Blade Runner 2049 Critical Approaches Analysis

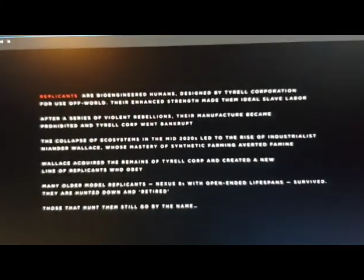[0:00]
The opening, Blade Runner 2049. Seems familiar?
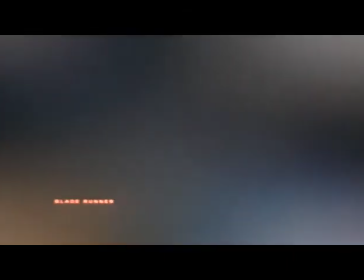[0:05]
The opening of Blade Runner 2049 perfectly pays homage to the original
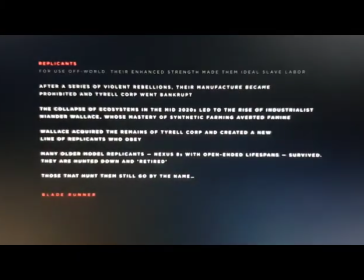[0:12]
by displaying a very similar formatted text that the original did also.
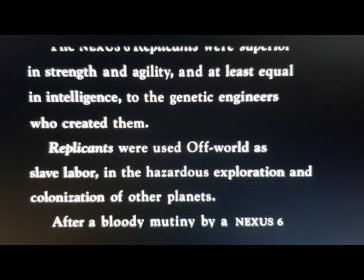[0:17]
It gives you a basic description and explanation of what's been going on in the world of Blade Runner,
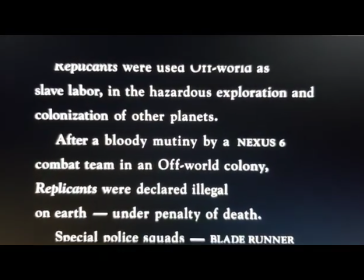[0:24]
so that you go into the world of Blade Runner with a small amount of information that actually really helps you through the journey.
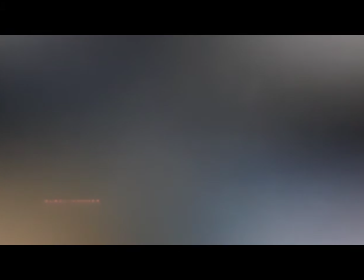[0:34]
After the text, we get an image of an eye opening.
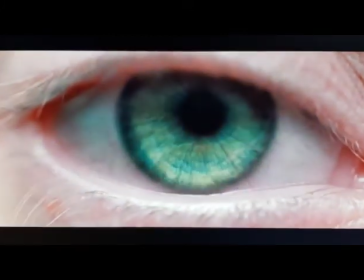[0:39]
As the eye opens, the music blasts, explodes.
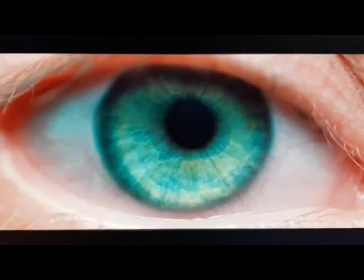[0:47]
I believe this is trying to say that it doesn't matter who the person is, but there's life here.
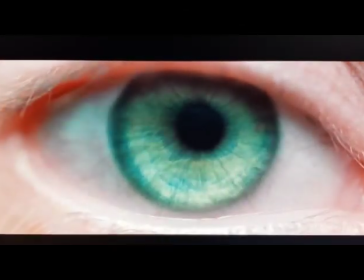[0:56]
Life is awake, and I think the eye belongs to our main character, Kay.
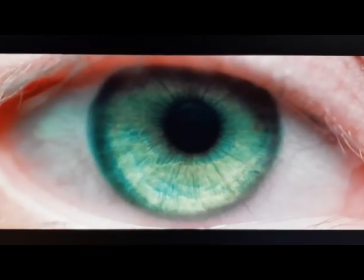[1:00]
And I even believe that this possibly is when he first awakes as being a replicant, or maybe not.
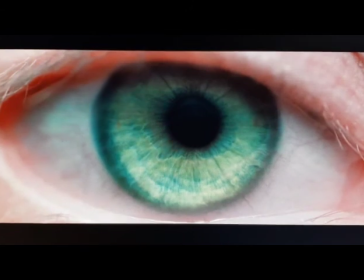[1:08]
Maybe it's just him waking up. But at the end of it, we know that Kay is alive,
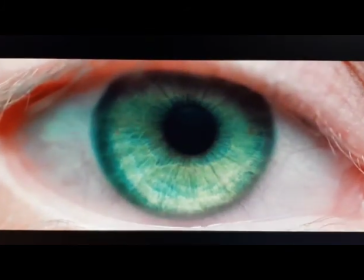[1:15]
and that even if this isn't his eye, this proves that everyone who has the ability
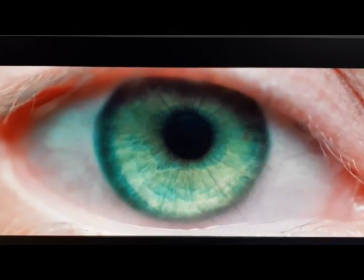[1:22]
to open their eyes and look around is alive and is their own person.
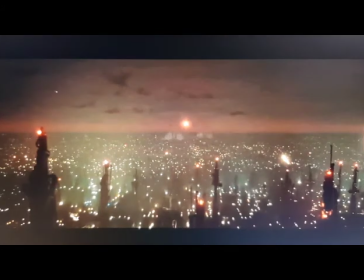[1:31]
Another thing is that in the original Blade Runner,
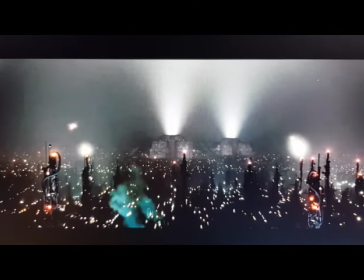[1:33]
there's a shot of Roy Batty's eye that I think the eye in this movie is trying to reflect on.
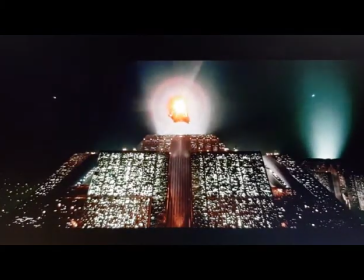[1:41]
The only difference between them is that Roy Batty's eye has reflections off all the lights,
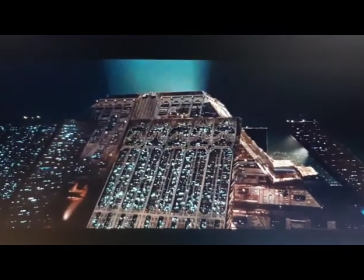[1:49]
which is basically to do with the later bit in the film where he talks about his memories.
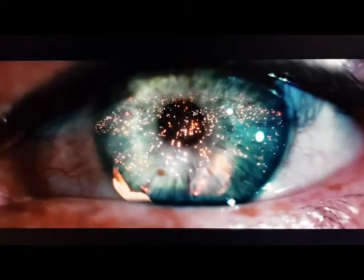[1:54]
And what I think it's trying to say is that the eyes are our gateway to visual memory,
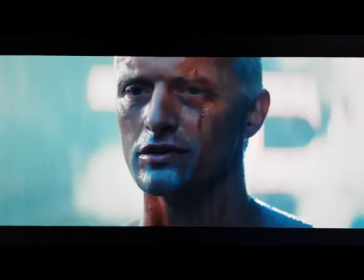[2:01]
and I think that's really important in this film. But I also think visual memory is important in life generally,
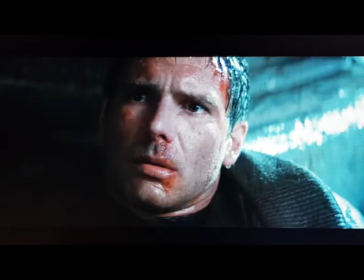[2:08]
and I think this movie tries to question our humanity and tries to question memories in general.
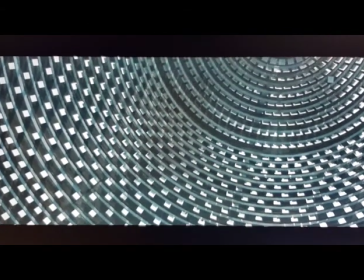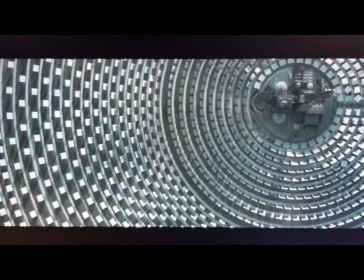[2:23]
Welcome to California 2049.
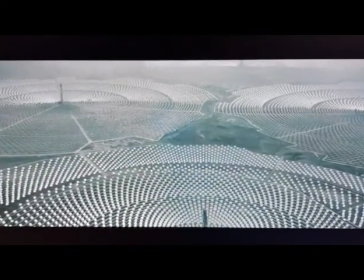[2:28]
California 2049 has been turned from greenery to metal, dust, ash and plastic.
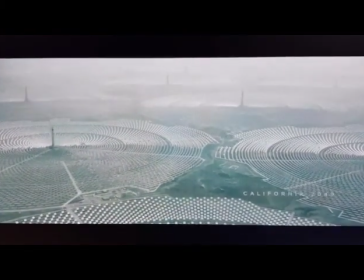[2:37]
In an odd way,
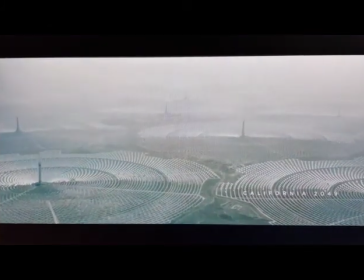[2:39]
it looks beautiful, but it's disgusting at the same time to realise that all the greenery is gone,
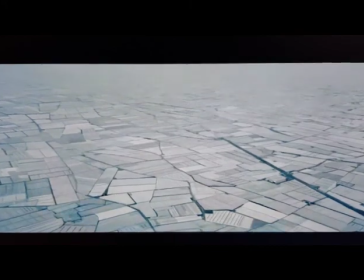[2:47]
but it's so vast and so gigantic
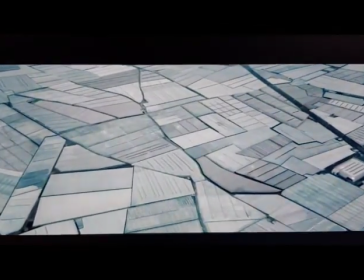[2:51]
that it's actually amazing to see that all these man-made things and is now California.
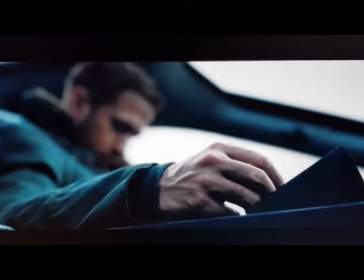[2:59]
We then get introduced to Kay, our main protagonist of the story.
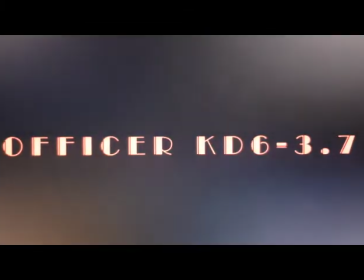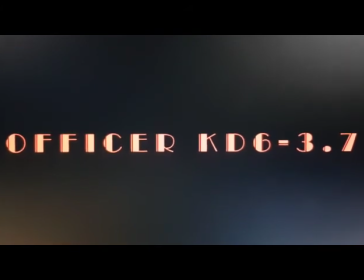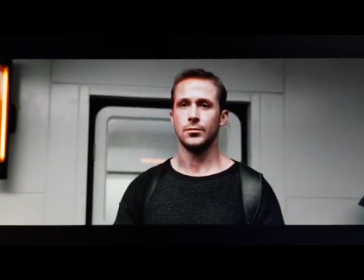[3:15] I've never retired something that was born before. What's the difference?
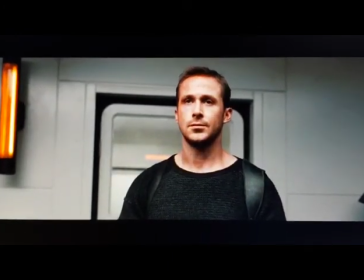[3:25] To be born is to have a soul, I guess. You've been getting on fine without one.
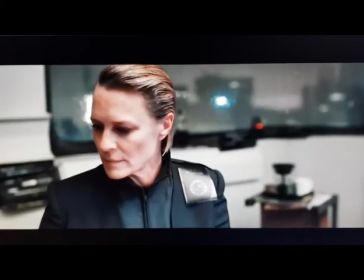[3:30] What's that, madam? A soul.
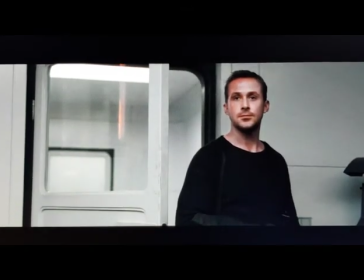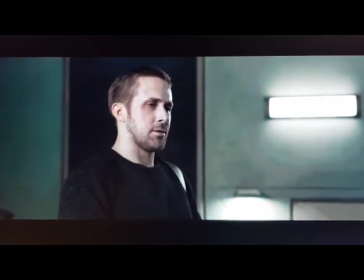[3:39] I have memories, but they're not real.
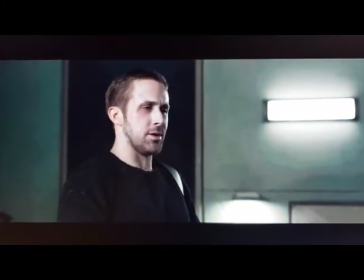[3:44] They're just implants.
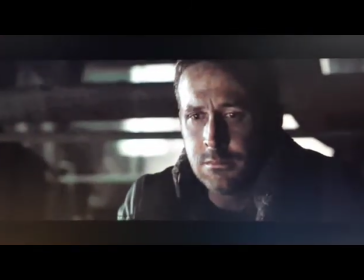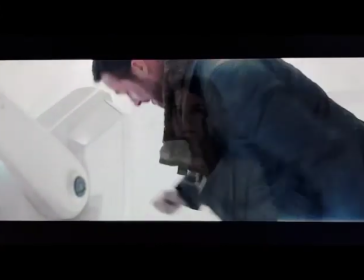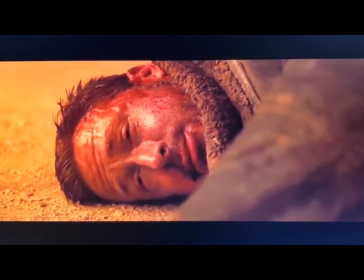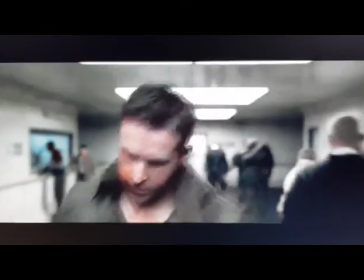[4:02]
Officer Kay is first shown as a heartless replicant, simply following his orders.